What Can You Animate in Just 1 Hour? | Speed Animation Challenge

Animation takes time, a lot of time. My last project? It took me 130 hours to create just 2 minutes of animation. But today, I'm setting myself a crazy challenge. Create a complete animation in just 1 hour. From scratch. No script, no characters, no background, nothing planned. The only thing I know is that I want to make a fairy. Oh dear. The thought of it is already stressing me out, but I'm curious to see what I can accomplish in such a tight time frame. Will I pull it off? Let's dive in and find out. Let's get into the motion. The first thing I do is search Pinterest for some quick inspiration.
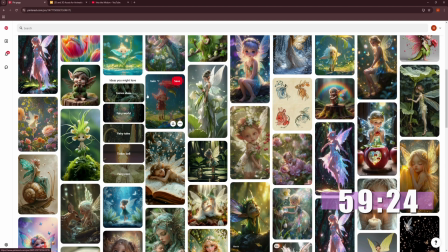(0:41)
After a few scrolls, I spot a reference that looks magical, perfect for my fairy theme.
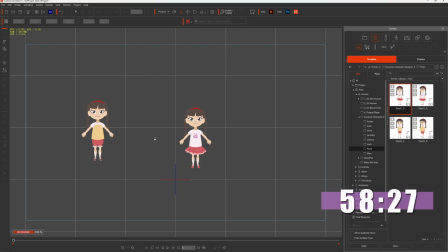(0:48)
To save time, I'm starting with Pearl from Cartoon Animator's Dynamic Character Package. I like her yellow top and skirt, which will be the base for my fairy design.
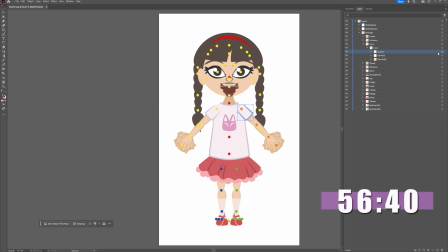(0:59)
I open Composer mode and export Pearl as an SVG file into Adobe Illustrator for customization. Once the layers are open, I start tweaking. 1. I remove the sleeves to make her top sleeveless.
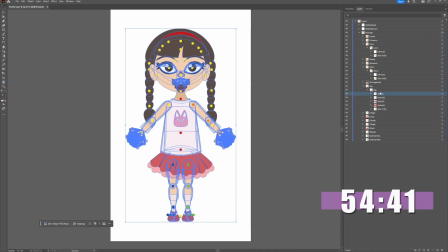(1:13)
2. I delete the logo in the middle of her shirt. 3.
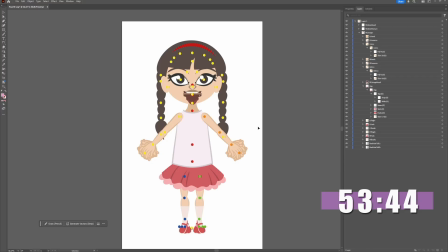(1:17)
I adjust the color palette, based on a fairy color palette I found online, which has the mood of my Pinterest reference.
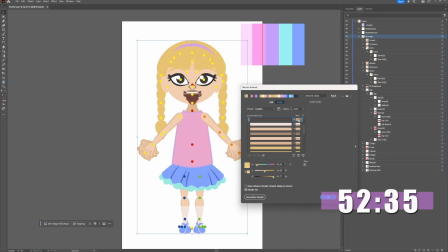(1:25)
At first, I try giving her blonde hair and blue eyes to match the reference, but it doesn't look quite right.
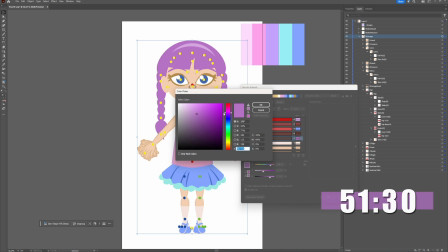(1:32)
So, I switch to purple hair, and it instantly feels more magical.
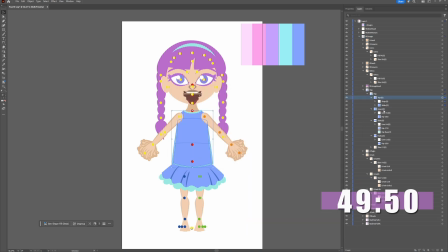(1:42)
I also resize the top and neck shadow for a more fairy look, then save my work to update the character in Cartoon Animator. Important note: always save your file frequently and make backups.
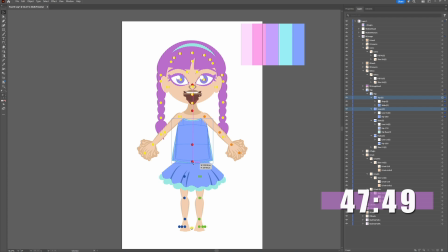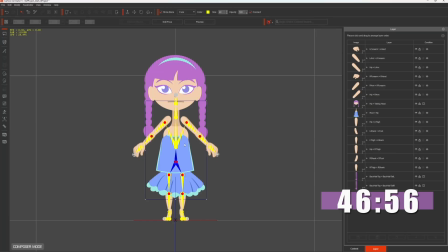(2:02)
When I reload the character in Cartoon Animator, her position is off. Thankfully, it's a quick fix. I adjust her parts back to their original spots and move on.
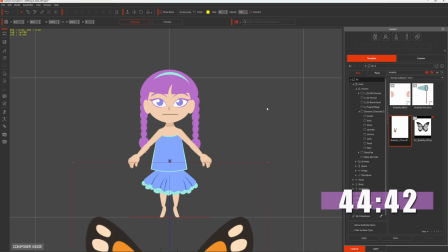(2:16)
What's a fairy without wings? I decide to use Cartoon Animator's default butterfly prop as a shortcut.
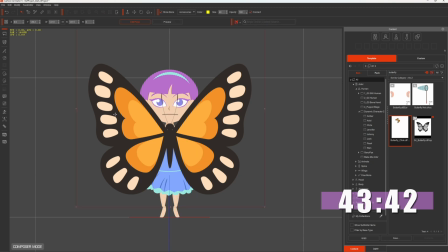(2:23)
In Composer mode, I realize I can't attach the butterfly, so I switch back to Stage mode.
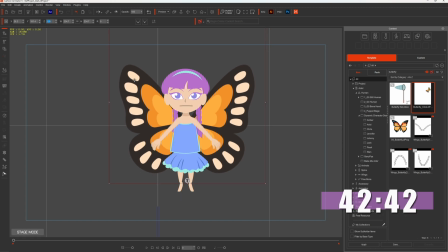(2:29)
I resize the butterfly, position it behind the character, and adjust its colors to match the palette.
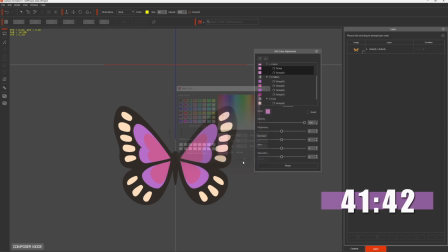(2:37)
Lowering the opacity gives the wings a translucent, delicate look.
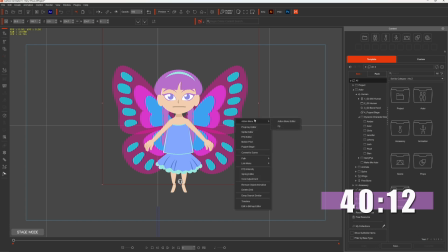(2:47)
To animate the wings, I test out the butterfly's default fly motion.
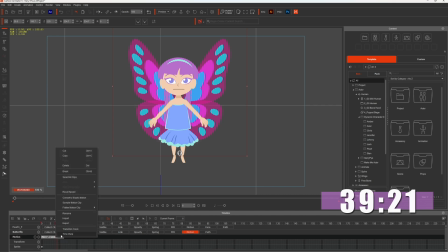(2:52)
At first, it looks stiff, so I tweak the timing and smoothen it out. Now, the fairy flutters her wings naturally. The fairy looks good, but her expression feels too serious. I swap out her sprite for a softer, happier look.
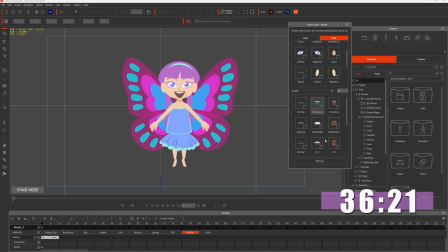(3:12)
However, her mouth color feels off, so I quickly adjust it for better harmony.
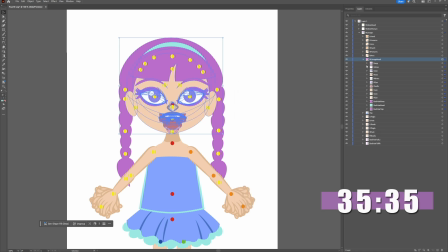(3:16)
At the halfway mark of the challenge, I'm still not fully satisfied with my fairy.
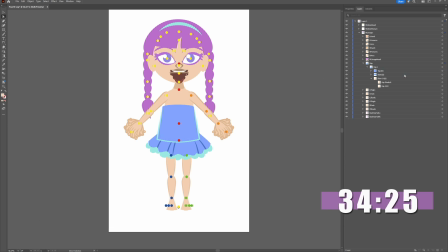(3:24)
Determined to improve her design, I head back to Composer mode and export the character to SVG for more edits. First, I lower the top to give her outfit a softer, more whimsical look.
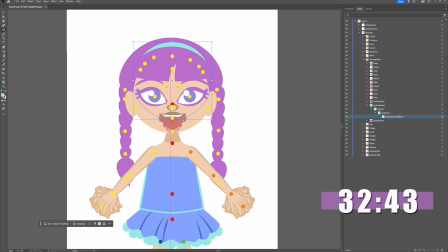(3:35)
The band on her waist feels too plain, so I randomly add a detail. And somehow, it ends up looking like a leaf. It's a happy little accident that fits perfectly.
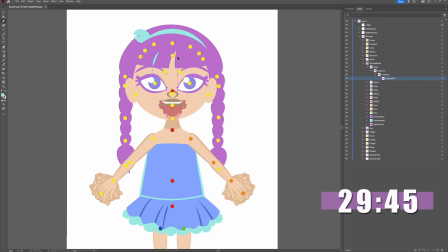(3:53)
Next, I focus on her hair. It feels too lumpy, so I add some fine lines to give it more texture and dimension. I also notice her eyebrows are barely visible, so I fix that too.
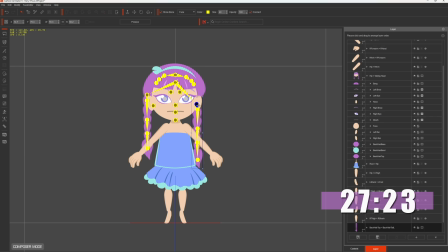(4:10)
Back in Cartoon Animator, I realize I forgot to tweak the length of her hair. A quick adjustment makes it longer and flowing, adding the final touch of elegance she needed to truly feel like a fairy.
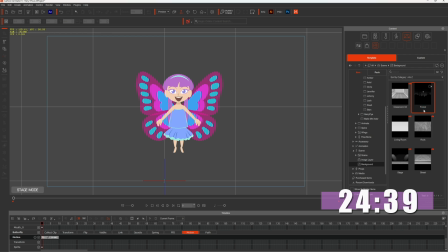(4:27)
Next, I need a background. I choose a dark forest. It's perfect for a magical vibe. I enlarge it and position it behind the fairy.
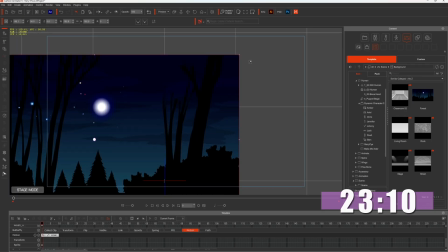(4:36)
I now can imagine the fairy flying out of the forest and up into the sky, but the background feels too short for this idea.
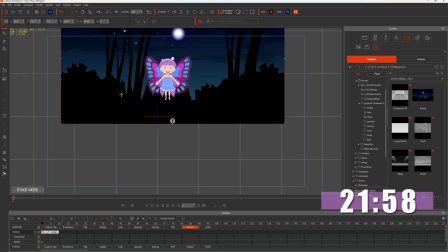(4:44)
To fix this, I duplicate the forest, flip it, and stack the layers to create a taller scene.
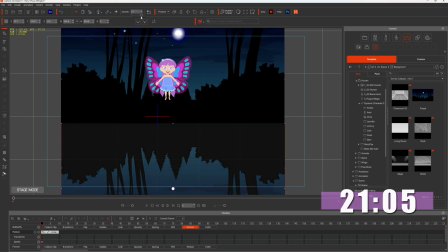(4:51)
It even gives a reflection effect, an unplanned but welcome addition. I also want to add a solid black background to enhance the reflection effect. I try searching for one within Cartoon Animator, but can't find what I need.
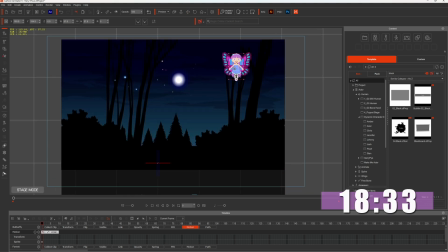(5:08)
Under the time crunch, my brain freezes. I could have quickly made one in Illustrator, but instead, I leave the extension as it is, slightly misaligned.
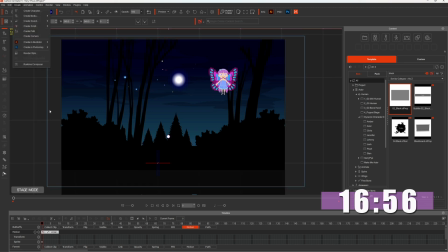(5:19)
It's not perfect, but it works for now.
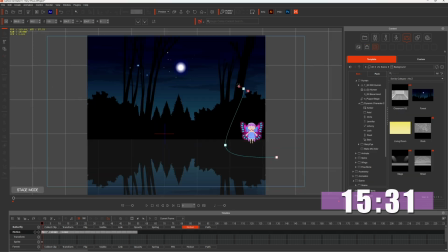(5:28)
With the setup complete, it's time to animate. I envision the fairy ending her journey in front of the moon, gracefully flapping her wings. I create a motion path for the fairy, guiding her upward toward the moon.
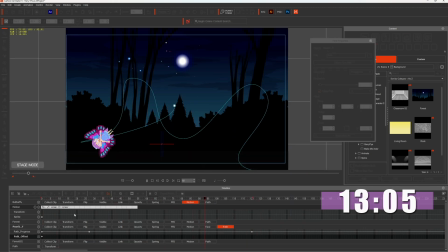(5:42)
To add depth, I adjust her size along the path, making her appear closer or farther away at different points.
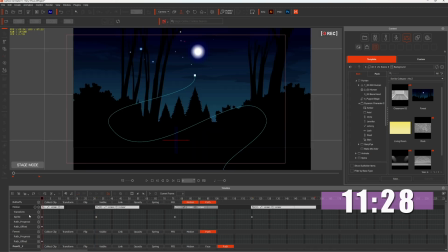(5:52)
To make it dynamic, I add a camera that follows her motion, as well as a wide shot to capture the entire scene.
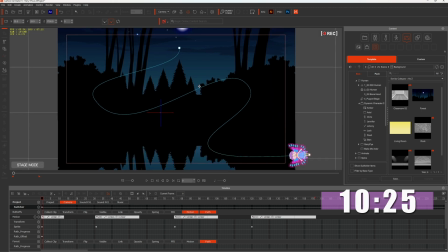(6:00)
I start with an extreme wide shot to follow the fairy as she moves through the scene.
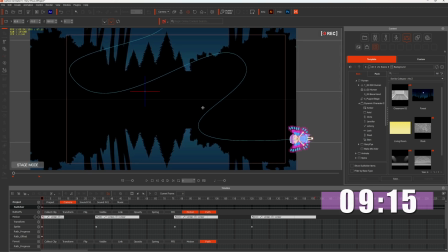(6:06)
Continuous wing flapping feels distracting, so I tweak the animation, timing the flaps to occur at specific intervals for a more natural effect.
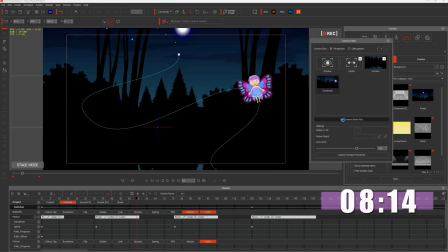(6:14)
I add a second wide shot to give a broader view of the fairy in her environment.
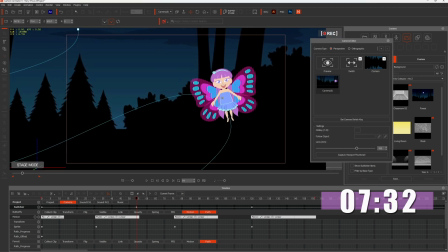(6:19)
To enhance the movement, I link the camera to her torso for a dynamic feel.
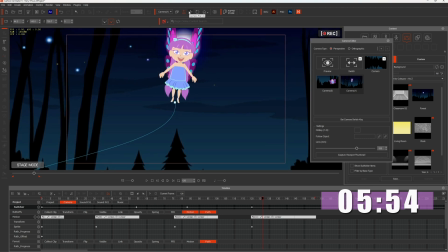(6:28)
Finally, I create a close-up shot, zooming in on her face for the last scene where she stays in place, flapping her wings gently.
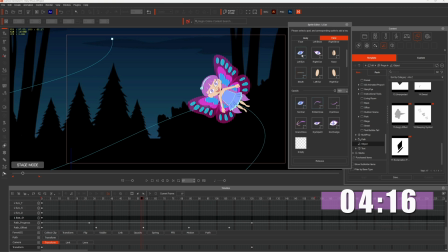(6:40)
With just 5 minutes left, I add small details to make the fairy more alive. I animate her eyes blinking during the wide shot. Copying and pasting the blinks across frames saves me time.
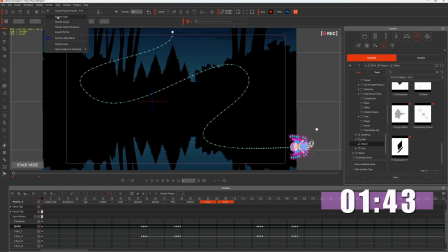(6:55)
Now it's time to bring it all together. With a deep breath, I hit render, exporting the animation in MP4. All 157 meticulously crafted frames ready to come to life.
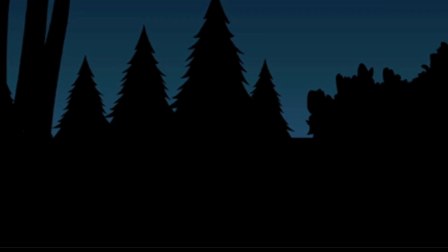(7:09)
And here it is. A 5-second fairy animation created in just 1 hour. It was stressful and challenging, but I'm happy with what I accomplished. Of course, there are things I wish I had more time to make it better. A proper black background and reflection. Sparkling magic effects around the fairy. Smoother wing flapping and more flowing motion in the skirt. Additional highlights and shading for me the character. Some motion blur. Some face motion. Some back-facing fairy. And the list goes on. Still, Cartoon Animator 5's tools and default assets made it possible to finish this challenge. What about you? Feeling stuck or procrastinating? Try this 1-hour animation challenge. It's a great way to push your creativity, and you might surprise yourself with what you can create. If you want to see more animation challenges, or join me next time, let me know in the comments. Until next time, keep creating and stay in motion.